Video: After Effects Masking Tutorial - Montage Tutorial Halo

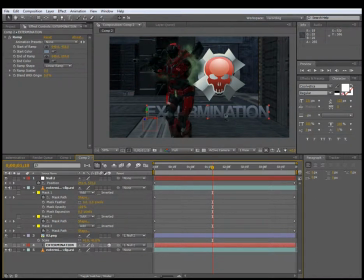16:33 We want to make it look like it's sitting at an angle a little bit, just to give it a bit more depth. And if we hit R, on that layer, we'll bring up the rotation tools.
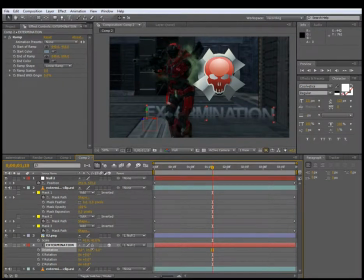16:48 We grab this one here, scale it up just a little bit to say 15 degrees. That looks pretty good.
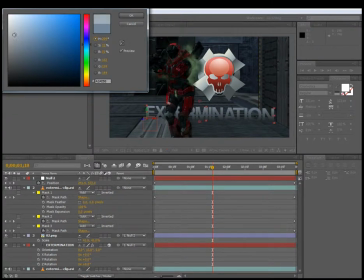17:00 Now I might change those colors a little bit because blending in with our background probably a little bit too much. I think something like that looks a bit better.
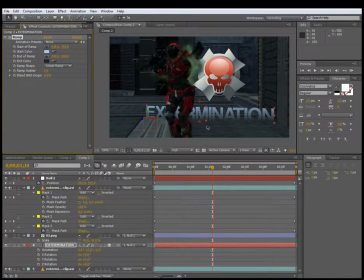17:15 It stands out a bit more there. So next thing we're going to do is we're going to create the shadow for this text layer here, and that's pretty easy to do. All we need to do is duplicate this layer, and then we're going to delete this ramp because we don't want it to be that color.
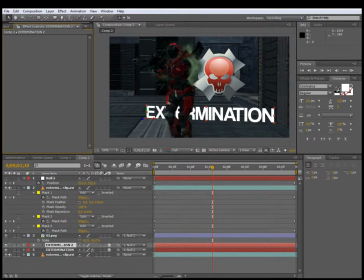17:33 Instead, what we want to do is we want to make it black. So if we click here, make sure this fill color is selected, not the stroke, and then the text will change to black. So shadows are quite blurry, so we're going to add a quick
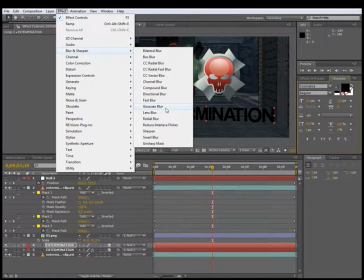17:53 let's add a lens blur.
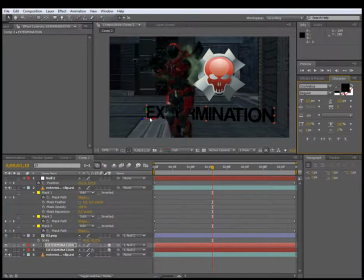And what we can do now we're going to select the rotation tool. We're going to select this x-axis here, and we're just going to rotate it down until it looks like
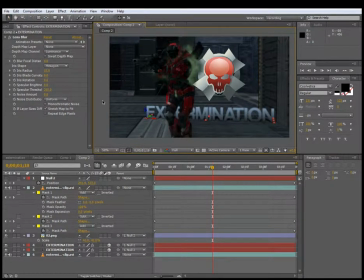18:13 it's kind of sitting on the ground there. And that's it. Pretty much all we need to do, and that looks pretty good. I think that works quite well.
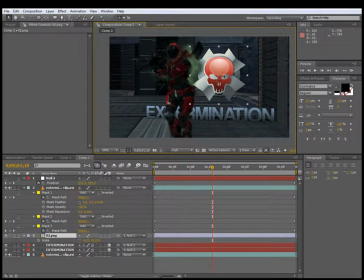18:30 Now the last thing we need to do is we need to do a little bit of color correction on this thing, because you'll notice that all the colors here are quite dark, whereas this is very bright and it doesn't really fit in properly.
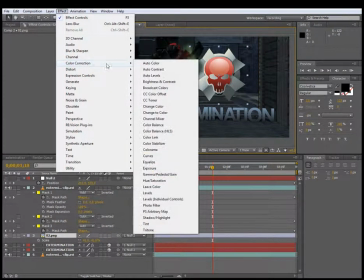18:43 So we're going to do that by going Effect, Color Correction, Curves,
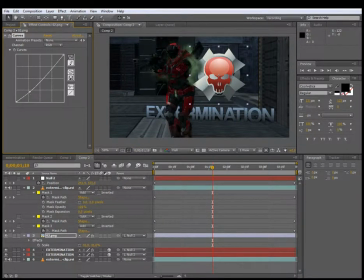18:51 and then what we'll do is we will just bring these blacks down a bit. Let's make it nice and dark. I also want these whites to be darkened just a little bit,
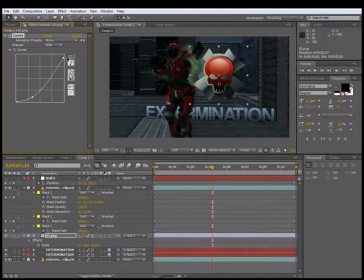19:09 not too much. Just take a little bit of the shine out of it, and let's make this a little bit of an S curve. Now you can play around with this, as much as you'd like, just to get it looking the way you want.
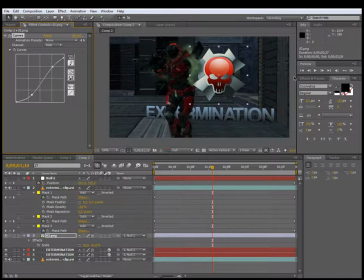19:30 I mean, it's really up to you on how you want it to look, but that looks pretty good. And that is it. So, oh yeah, sorry, one thing I did want to add.
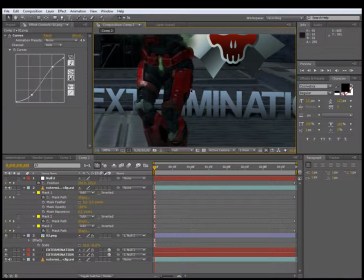19:45 If you zoom in here to 100%, you'll see that this edge here is very sharp on the mask. So if we select this top clip layer again, where our masks are, you'll see that the edges here on this first mask we created, they're quite sharp,
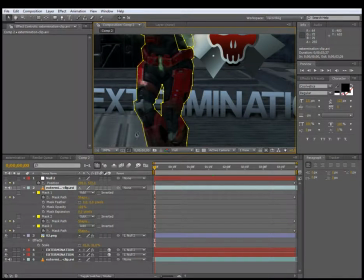20:03 but in reality everything else, because of the resolution we captured at, a lot of the edges and stuff are a bit blurred. So what we're going to do is we're going to actually feather this mask just a little bit.
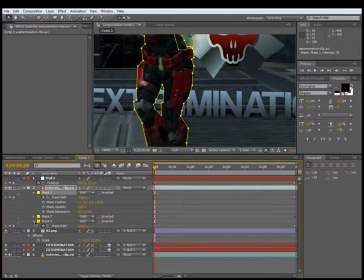20:18 If you look at the second mask we created, which is, oh sorry, not the second one, if you look at the third mask, which is the mask we did here for the smoke,
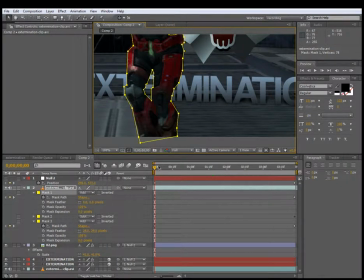20:27 remember we feathered that one at 30 pixels, which is quite a lot.